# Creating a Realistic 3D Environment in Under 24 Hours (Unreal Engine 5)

So I'm not an environment artist. That's not my skill set, but I have to do it pretty consistently because whenever I make a project, I need to have some kind of a scene to house whatever's happening in the story,
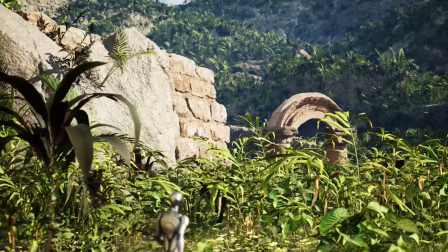the characters and whatever else. And so I usually use Unreal Engine to build these scenes because there's so many different tools to sort of
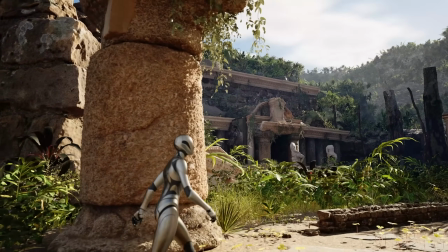help you get from A to B without having the skills of a professional modeler or sculptor.
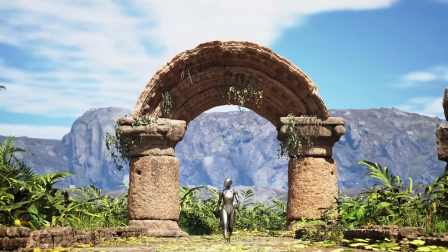And so depending on what I'm making, my workflow in this case is going to be sort of inspiration and concept art, block out with basic shapes, and then adding detail as we go.
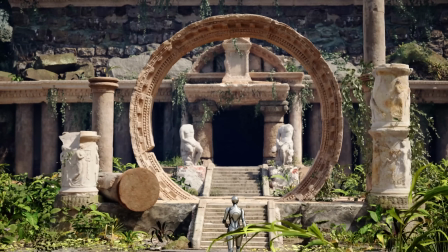This video is going to be my process of how I tackled this particular scene.
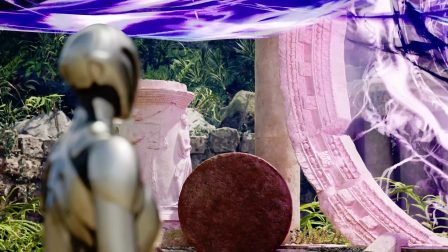And if you're anything like me, hopefully this will give you some ideas of how you might work, or if you're curious how you could build scenes in Unreal Engine, this is just one way to do it. And one last thing before we jump in, if you're interested in animation and cinematics, creating full stories inside of Unreal, I'll have a link down below to my Summer of Unreal workshops.
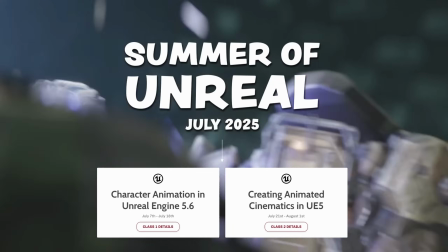They are two-week crash courses meant to be bite-sized and affordable for people to jump into Unreal and just get started telling stories, making projects, but that's linked down below. But with that, let's jump into the environment inspiration. So I just started Googling like ruins and temple because I was like, that's very different from sci-fi.
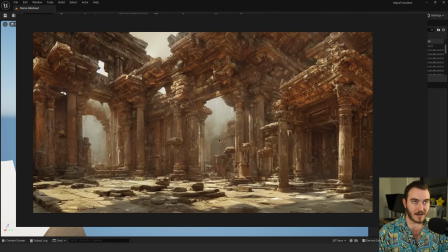So I go kind of like Indiana Jones, jungle, organic, because I always have these like hard surface modeling type things.
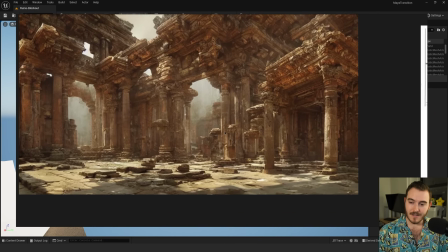And I thought, let's go super organic rocks and plants. And in this one, I liked the broken stones on the floor.
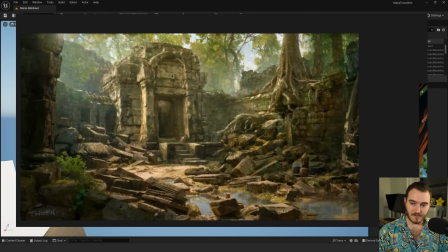But then this one, I really liked. I liked this sort of temple of doom entrance into the wall.
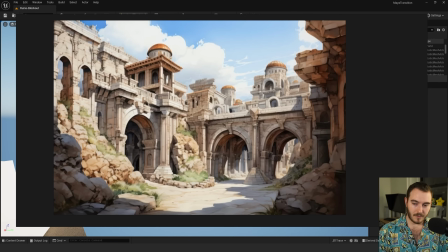This one, I liked the arches and I liked how the like rubble along the edges. i like these sort of broken pieces along the walls this
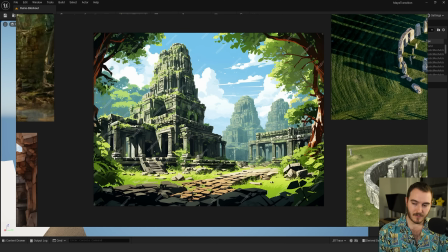one i think i just liked sort of the like the pathways of stone through the grass how overgrown it all is this filled the need of some
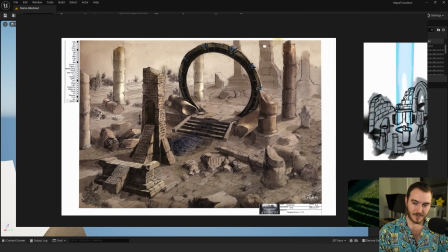amount of sci-fi magic portal ring and this like obelisk i thought was really interesting which was just kind of more of the same
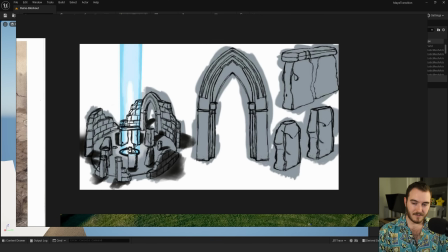and i saw this sort of circular pattern of of things and i was like that looks kind of like stonehenge right there and then that made me think of
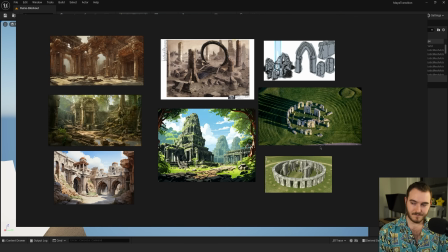stonehenge and so i looked up stonehenge and so then i using all this as sort of inspiration i pretty much just plucked my favorite bits.
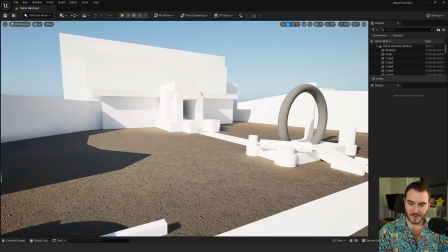And you can see that I just used super basic shapes. Here I have like a little archway.
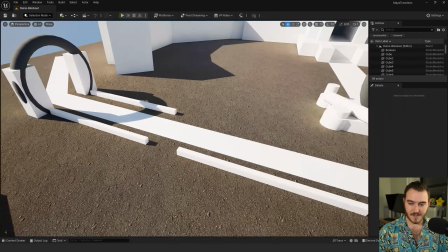I tried to block out like a path with some like walkway railing type things, like little low walls.
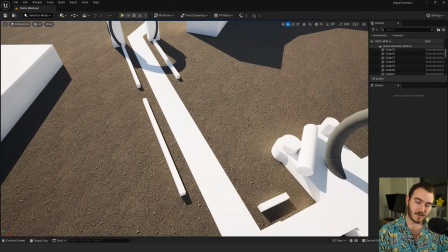And I didn't fill in all the spaces because I was like, oh, if it's ruined, maybe some of it's kind of gone away.
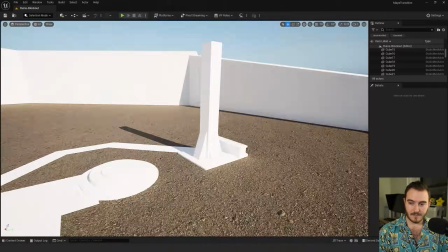It's, you know, the rocks aren't there anymore. I'm not sure. I put this little obelisk thingy here, and then I got that little portal ring.
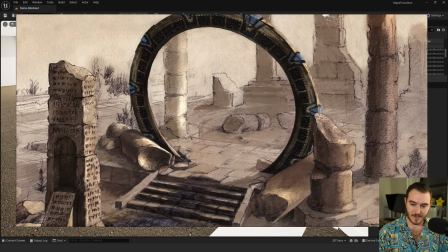I literally took this part exactly as what as it was with like this broken column right here i was like i kind of like that the world
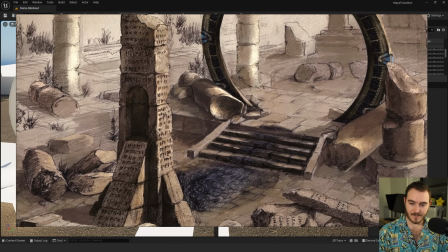building of that so i took a little broken column you can see that the obelisk with these little edges i just took that i just walled
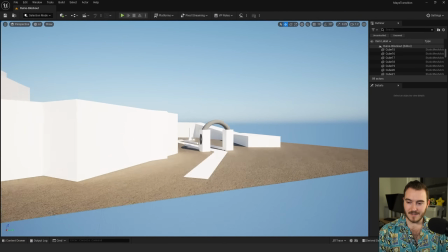it off because i thought okay if this is like a secret path maybe what happens is you know someone is you know they're walking through dense
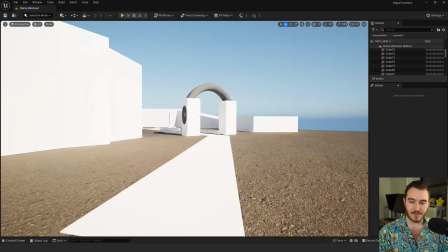forest and they stumble across a path and that path ends up leading to some kind of an archway and they enter the arch and they're like oh
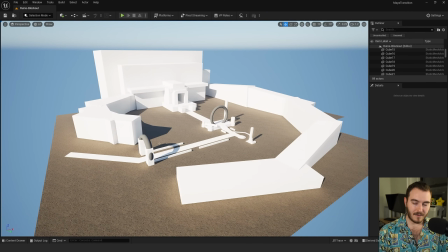whoa there's like a whole temple in here and that was the the rough plan these are all a bunch of planes that i just kept duplicating when i needed more room
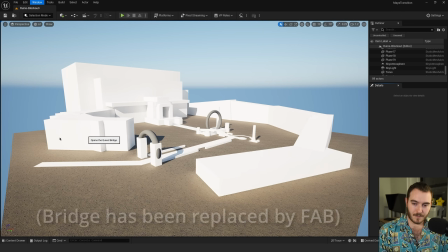and so what i did there's a thing called quicksil bridge you can download and there's just tons of stuff and so if
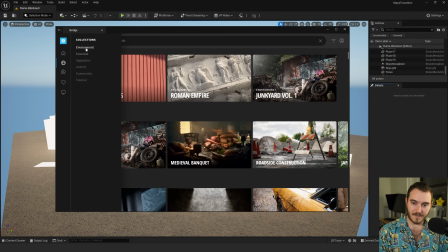you search up like collections you can just sort of look for like all right i want environment a natural maybe i want some trees you can find
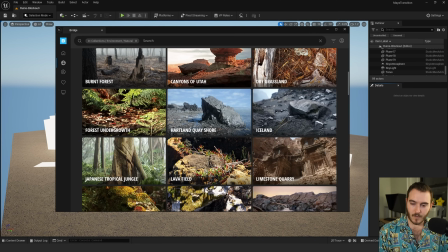all these different things and so i i sort of decided what zone i wanted actually didn't even notice this this is really cool limestone quarry this
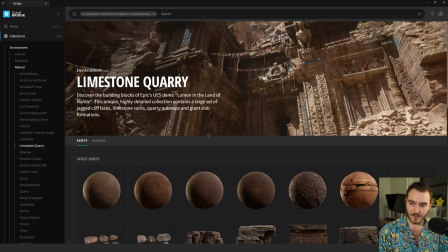would have been a really good idea i didn't use this one but this would have been a good one but what's cool about this is it it gives you rocks
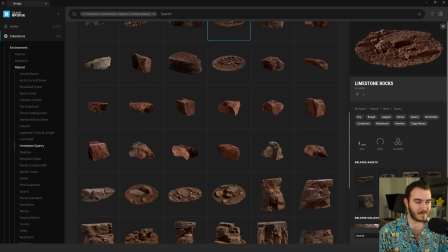it gives you these like floor sections that's kind of like rubbly debris rocks that you can just kind of place around and you can rotate them and scale them up and down and duplicate them until you can sort of build out the ground with all this texture you can see i
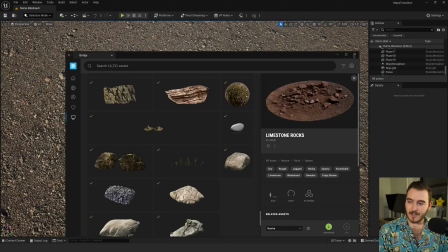grabbed a bunch of different vegetation and foliage so i just downloaded a bunch of stuff and i figured all right let's just replace all of
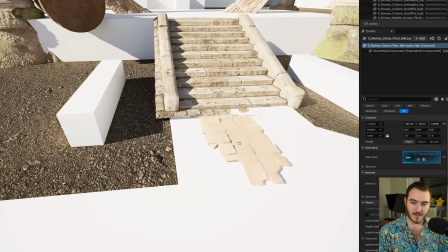this with better assets and then i'll i'll also put some big rocks like around the outside so that it doesn't feel like
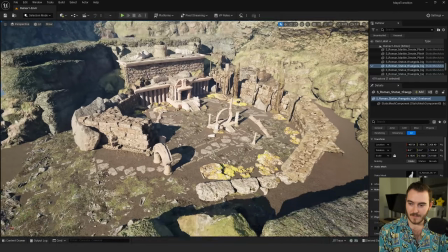we're in a void i want it to obviously feel like there's a world outside here you can see that it's a lot flushed out but it's got the same general idea